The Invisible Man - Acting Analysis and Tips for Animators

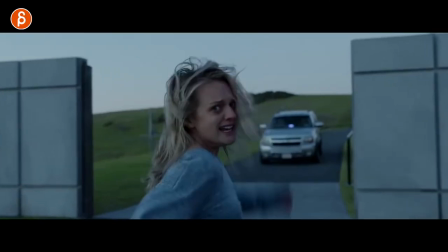0:00 Welcome back to another acting analysis and tips for animators and today I want to take a look at the movie The Invisible Man. I've got a lot of sequences to cover and actually sequences from the deleted scenes but before I do so hi my name is JD and if you're new to this channel I do acting analysis clips like these. I do animation analysis clips, I do lectures about animation, I do animation news, rig reviews, product reviews, feedback, all kinds of things. So feel free to browse around the channel if this is something that you like feel free to hit subscribe and that bell button so you don't miss any of my uploads that's
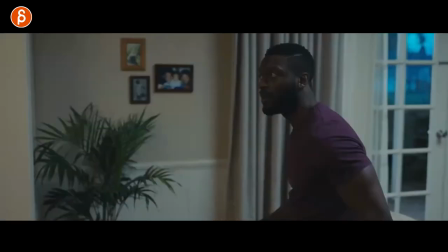0:30 it let's go straight to the sequences first up from the deleted sequences we have this moment here where she comes in
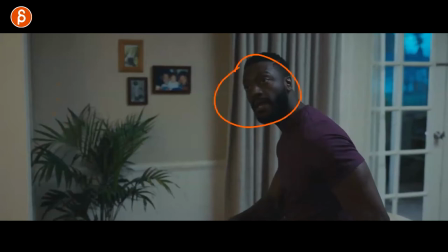0:36 and he realizes oh wait this might be slightly uncomfortable because he
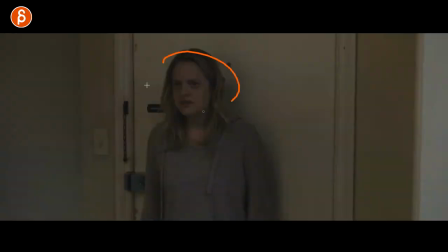0:41 thinks that she might think that she is another girlfriend of
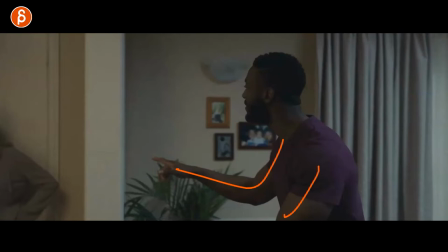0:46 his so it's all about gesturing flailing around being uncomfortable but also reactions
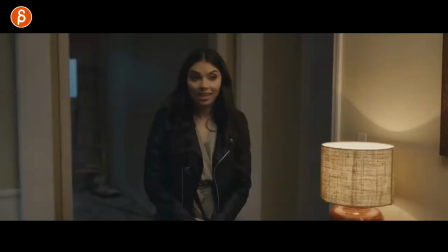0:51 from a character so you can see this at the moment he realizes oh yeah this is not a
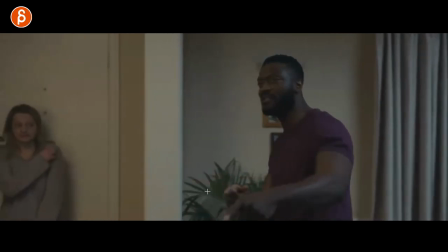0:55 good idea here you can see this you can see a lot of movement in one of those cases i'm actually okay for all that flailing usually i would tell people
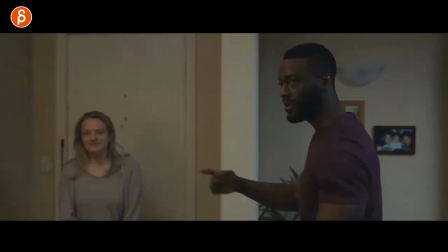1:03 kind of tone down your arm movements it's a bit too overdone but in his case it showcases that he is uncomfortable he is
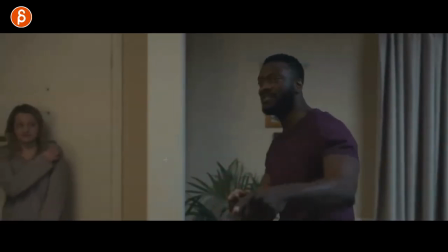1:11 flailing around he's just not sure what's going on and the other thing is her reaction so as he does all of this i will look at her how
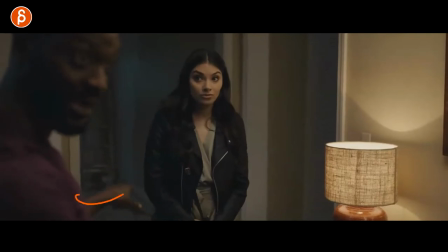1:18 she either nods she goes okay okay yeah that's what we're doing and you can look at how much the head is leaning forward then he
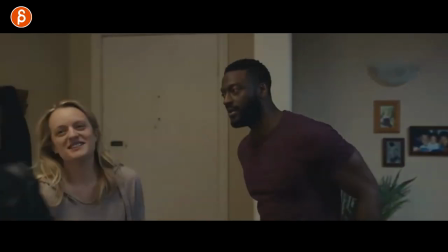1:24 goes back until they're not like okay let me adjust and say hi they're all very comfortable now to say hi and then you got the moment of no one saying
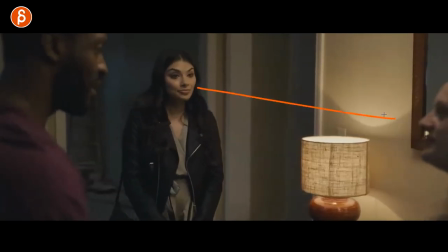1:31 anything so all right well what are you gonna do all right what are you gonna do and i love i love that face
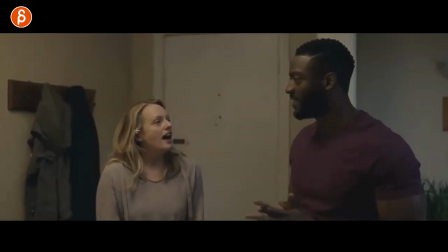1:37 it's so good all right so what now she realizes all right this is not very comfortable let me just go somewhere and i love this that she doesn't know what to say what to do so she does like a super random i gotta do something again i love love that choice it's just
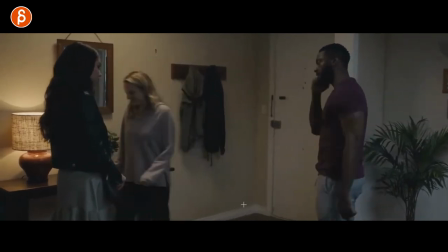1:51 a great moment he does a lot of again movement nervous touching of the face as well and then he goes into all right well let
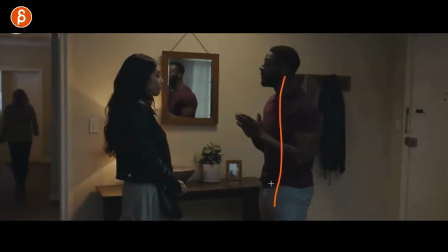1:59 me explain what's going on and then you can see all right so it's a bit less flaily but he still has a lot of arm movements he still goes all right let me explain things to you and i love her reactions where it's always listening it's a lot of nodding okay yeah
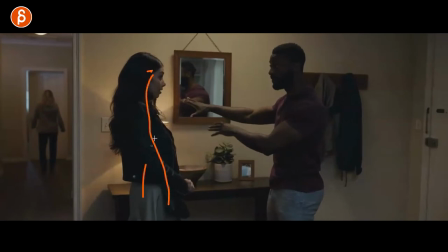2:13 but it's a bit of a lean back all right i'm not quite with you it's not like she leans forward and goes it's okay it's okay it's more of
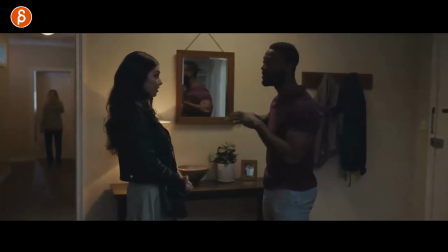2:19 a yeah i'm not sure what is going on so as he tries to continue and to explain things in his very nervous ways she
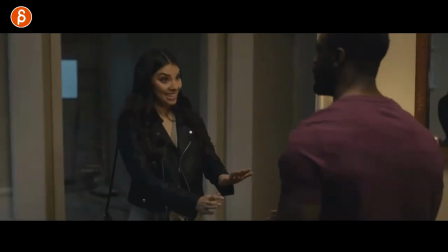2:26 continues like all right this is okay but let me interrupt you so it goes on for way too long and that's why she goes okay wait wait wait all right that's fine we've only been on two dates and then you can see her his reaction so you look at the contrast of all of this right
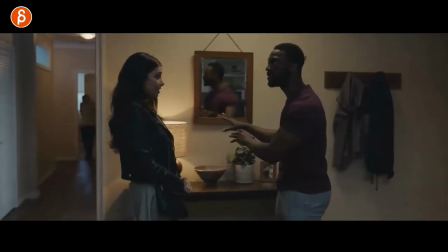2:41 all the movement bodies moving nervous touching and then when she tells him listen we've only been on two dates he realizes oh this might not end
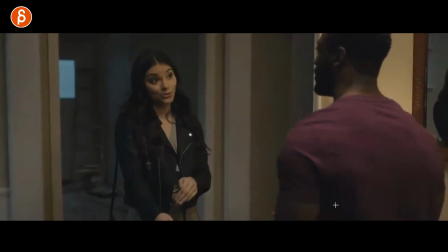2:49 well and you can see how he stops and stopping just a little bit of a nod and all of this you can see this how he just sinks in
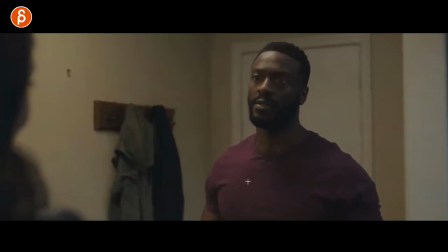2:56 no darts no flailing you know nothing he realizes oh okay and that's when he goes all right i think i lost her and then
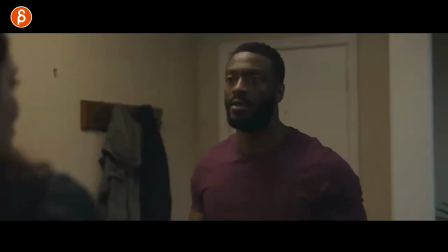3:04 he goes back into all right well hey let me let me uh explain things to you and then she goes nope i gotta go to work it's like all right
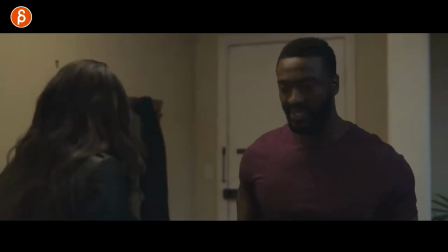3:11 all right i love that too that it's just kind of nodding to himself realizing yep yeah that that did not go well he
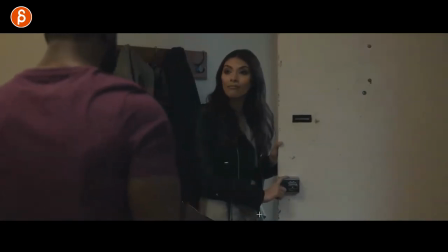3:18 still tries and as he tries to explain things i love her reactions she has so many of huh and that's why i love this because acting is reacting as people say but it's so good where this is a great example of what if as i said in many many clips if this is
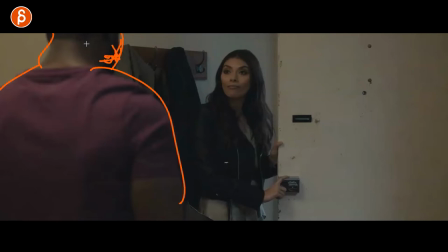3:33 your lip sync it can be on this character so you don't have to worry about the mouth shapes and everything and it's all about another character listening and reacting and this
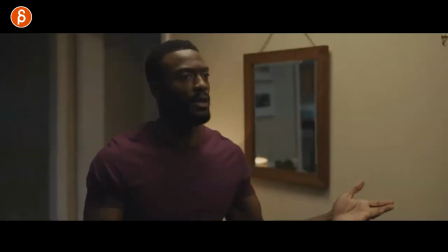3:41 is a great example of hmm yeah and she does that again later on here where she has huh oh yeah that's so good i love that reaction you can tell she is not buying this at all and it continues on he just completely fails and she
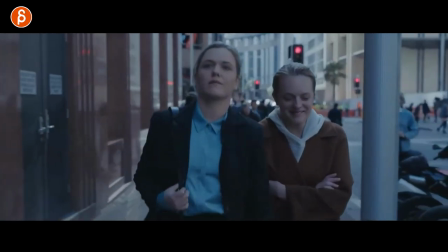3:55 tells him listen i'm just gonna get out of here now this one is from a deleted scene as well and even though she's laughing here she's really not comfortable